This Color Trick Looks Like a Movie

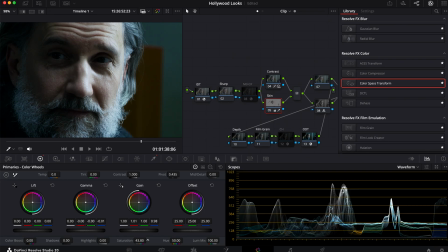499s
Maybe somewhere around here is good. Before and after.
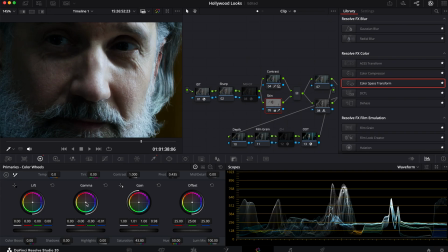504s
Yeah, that's looking pretty good. Actually, I'm just going to bring just a little bit more red in his skin. Just a little bit more.
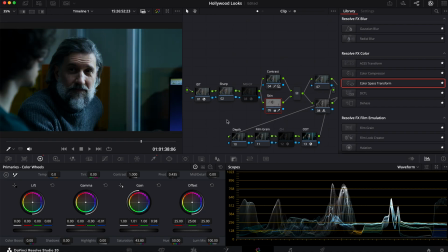517s
Much better. All right, so we're looking pretty good so far, but as you guys know, I do like to create some rich film density no matter what, because that's just part of my color grading identity, you could say. So I want to go into my skin right here, my color slice tool.
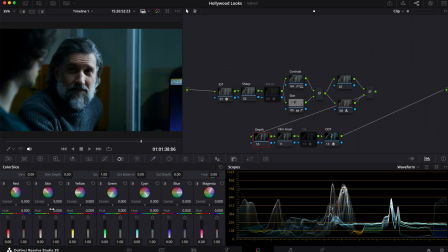534s
Just observe what is actually being selected here, and maybe bring the luminance down a little bit. Don't play around with the skin too much, because you just did with the qualifier. Nothing much with the green.
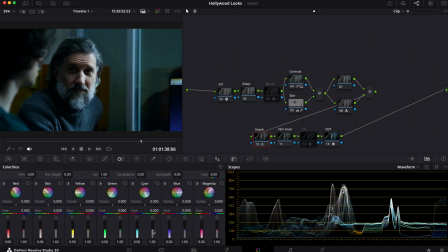551s
Now for the cyan, we have a lot to work with, so I'm going to bring my saturation up. And you know what? I'll bring it down, actually. We'll make it a bit more serious.
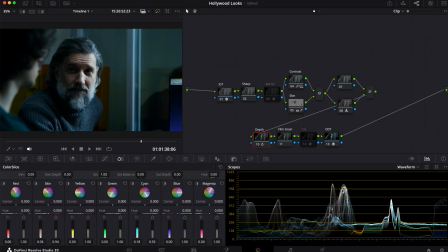565s
And you know what? We'll bring the saturation down in the skin a little bit more as well, so that it blends in seamlessly with the background. Somewhere around there is pretty good. Let's see with the blue. You can say that this is probably the most saturated part of the entire frame, so we're gonna bring this down
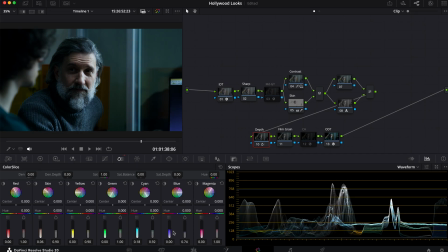583s
somewhere around here and bring that luminance down or up. And wow, we're creating a very, very nice looking image right here. Very serious, very gritty, but we're not done yet.
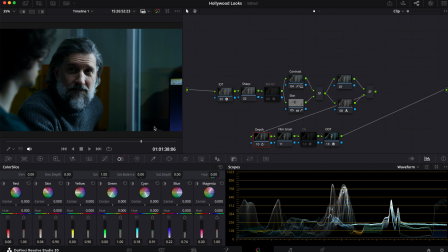597s
we're going to add just a bit more film texture to this entire image. So the next step is we're going to go into my film grain right here. And instead of using the film grain effect, we're actually going to use the film look creator.
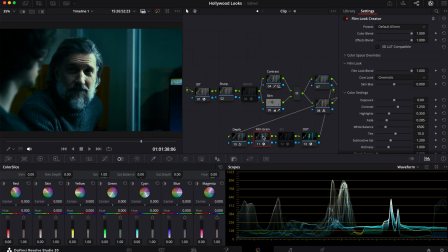611s
So I'm going to drag it all the way here, and this is what we get. Obviously, it looks trash right now, but we're going to customize. We're going to go into our preset right here, and I want a 35 millimeter. I like that one much better.
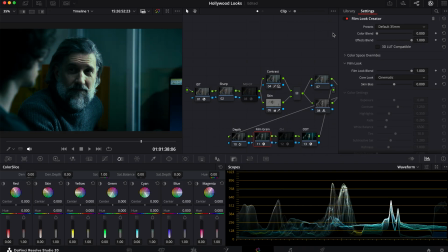626s
We're going to go into our color blend and just bring that all the way back. And this film look blend is way too much. So we're going to bring this all the way here, and we're going to drag it just a little bit so that there's a little effect to it.
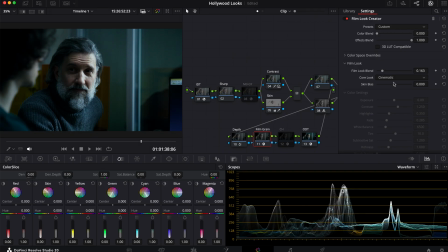643s
And let's do before and after. Maybe see what we can do with the skin bias, what it does to that. Nah, it doesn't really do much. If something doesn't affect too much of the image, then don't bother working on it.
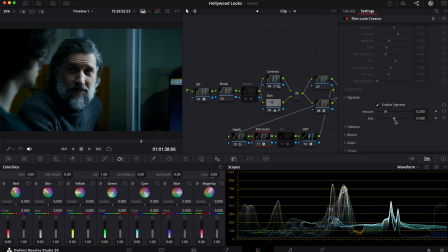658s
The vignette, I actually like the vignettes, so I'm gonna keep that, but I'm gonna maybe bring the size down just a little bit. Yeah, that's looking pretty good before and after. It helps make him stand out as well.
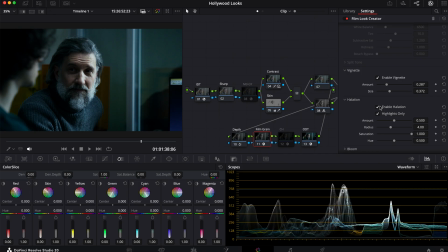677s
Now the halation, we don't really need halation for this one. I don't really like it anyway. So the bloom, we don't really need that either. It doesn't really add much to it.
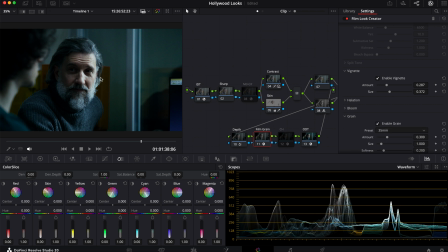690s
But here we have the grain. And for the grain, I'm going to zoom in and see what it actually affects.
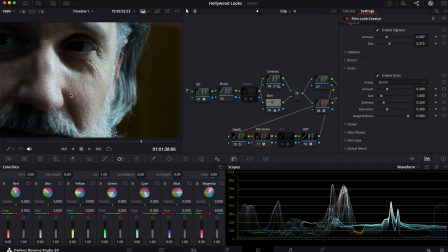698s
Now, a lot of film grain that you would see in a movie like Moneyball, the film grain actually has color to it, so we're actually going to keep the saturation. Normally, I would take it to all the way back to zero, but this time I'm just going to keep it. Increase my size a little bit, my overall amount.
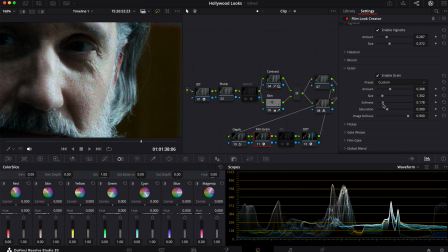721s
See what it does to the softness. Somewhere around there is pretty good. Image defocus, let's see what it does here. Yeah, just add a little bit of defocus. That's fine.
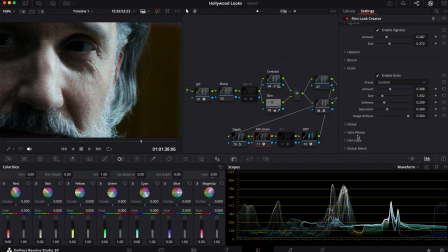742s
Flickers, we don't want that. Gate weave, we don't want that either.